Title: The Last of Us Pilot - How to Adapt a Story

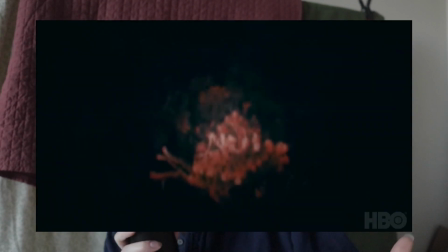Naughty Dog's award-winning hit The Last of Us has officially been adapted for the screen by the folks over at HBO. And I have so much to say about it. Specifically, I have a lot to say about the show's prologue, which is actually about twice the length of the original one from the game. So, why is it so long? What exactly did they change? And why does it work so well? Heads up, there are spoilers ahead for both versions of The Last of Us prologue. If you haven't seen either of those, I would go pick one, watch it, and then come back here. Also subscribe to me while you're at it, because that would be cool. Now, in both versions of the story, we are first introduced to the Last of Us core narrative from the perspective of Sarah Miller,
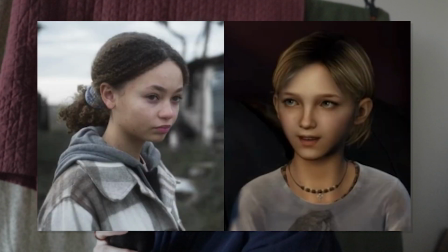teenage daughter of our central character, Joel Miller.
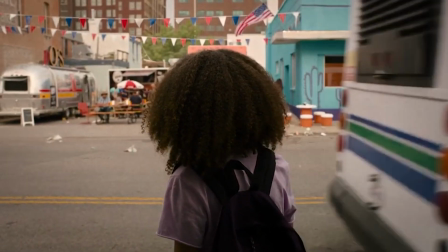Sarah becomes our eyes and ears as the world falls apart and fungal zombies ravage the human population. But the question here is why, which I think is a good question to ask about any narrative decision. To the best of my knowledge, both versions of the story use Sarah Miller to orient the audience to the narrative's reality,
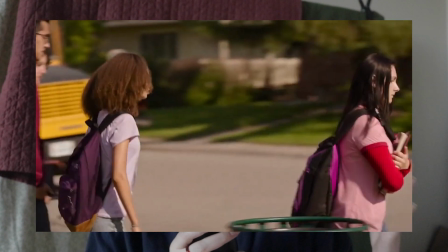as we begin the prologue in a recognizable version of Earth that quickly transitions into an apocalyptic hellscape. Sarah Miller becomes a cultural reference point to the audience, as she is very much a little girl in the 2000s,
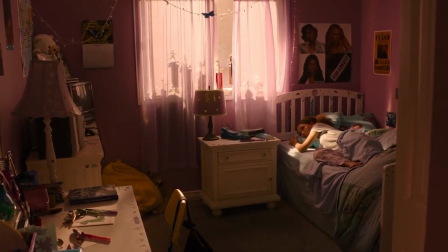from the Beyoncé posters on her wall to the shark tooth necklace around her neck. Her perspective provides a clear and recognizable entry point to a narrative that goes quickly off the rails in terms of historical accuracy. However, there is still a major change regarding Sarah's perspective, namely the point at which it starts.
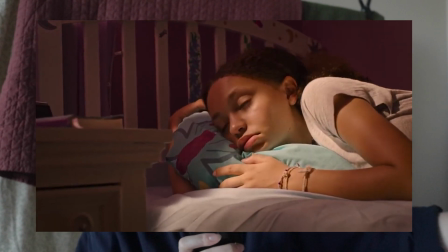In the televised version of The Last of Us, the prologue spans from the moment Sarah wakes up on September 26th to the zombie apocalypse a mere 24 hours later.
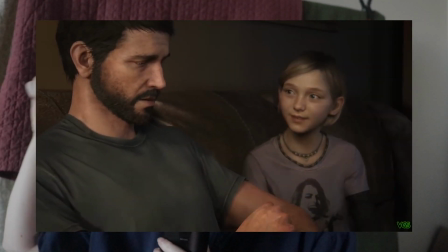The game, however, starts with a conversation between Joel and Sarah at like 10 p.m.
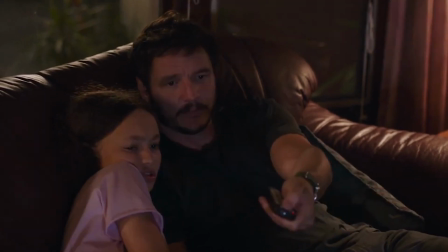I think this change was exceedingly necessary in order to get the audience invested in Sarah's world, a process that works very differently between the two mediums. Video games rely on player interaction to function, which is actually the foundation of an academic term called meaningful play that I will not get into because who cares? Basically, when the player is playing as Sarah throughout the majority of the prologue, that is physically taking actions as that character and then seeing their outcome, it brings an immediate sense of personal investment to the story.
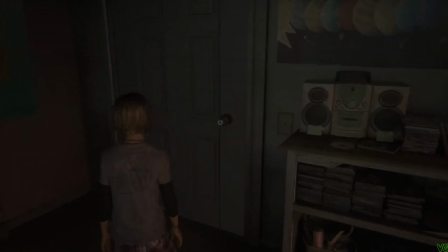There's an automatic connection between the player and character because, in a sense, they are that character. But in television, we aren't moving the actors around by pressing triangle to open a door.
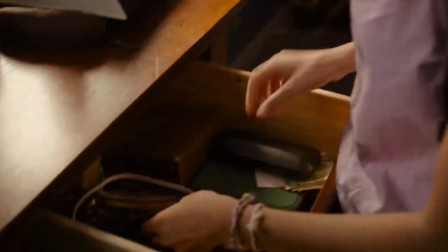They are doing that all on their own, and we, the audience, take a much more passive role. But the writers still need to prove to us that we should care about this little girl,
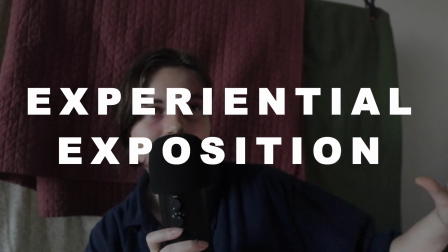and they do so through what I am going to call experiential exposition, basically showing us who a character is, what their relationships are, and what they want through action rather than text. For example, in the game, players can wander around Sarah's room until they find a forgotten birthday card to her dad.
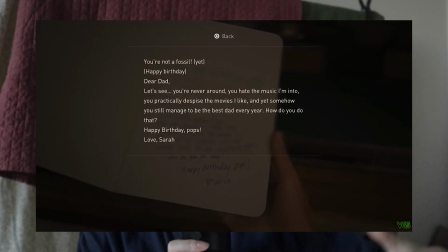This text acts as a meaningful reward for player exploration, giving an emotional tidbit about Sarah and Joel's relationship through the card's inscription. But in the show, this type of text would feel very, very unnatural. So, instead of that mess, we get to see our little family of two just exist together,
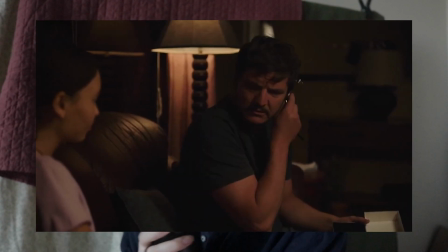with playful jabbing about each other's cooking skills, an immense amount of sarcasm, and a little affection thrown in for good measure. We don't need to be told what their relationship is because we see it play out, which in a video game would feel long, awkward,
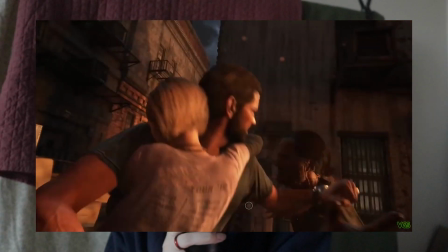and unneeded, since players generally want to take action, and the game's narrative relies on that player action to function. It is actually by a very similar principle that the show manages to keep the rising tension and creeping horror of the game alive. By that I mean that both versions deprive their audience in a way that works with the medium. I feel like that didn't make much sense. Let me explain. In the game, when acting as Sarah Miller, the player's movement is consistently restricted.
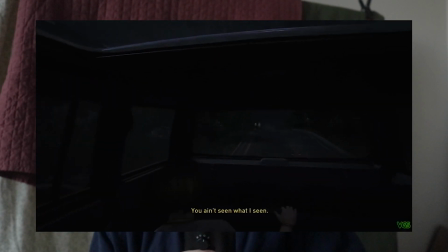She can only walk when we're in the house, she can only turn her head when we're in the truck, and there are only like 2 object interactions the entire time.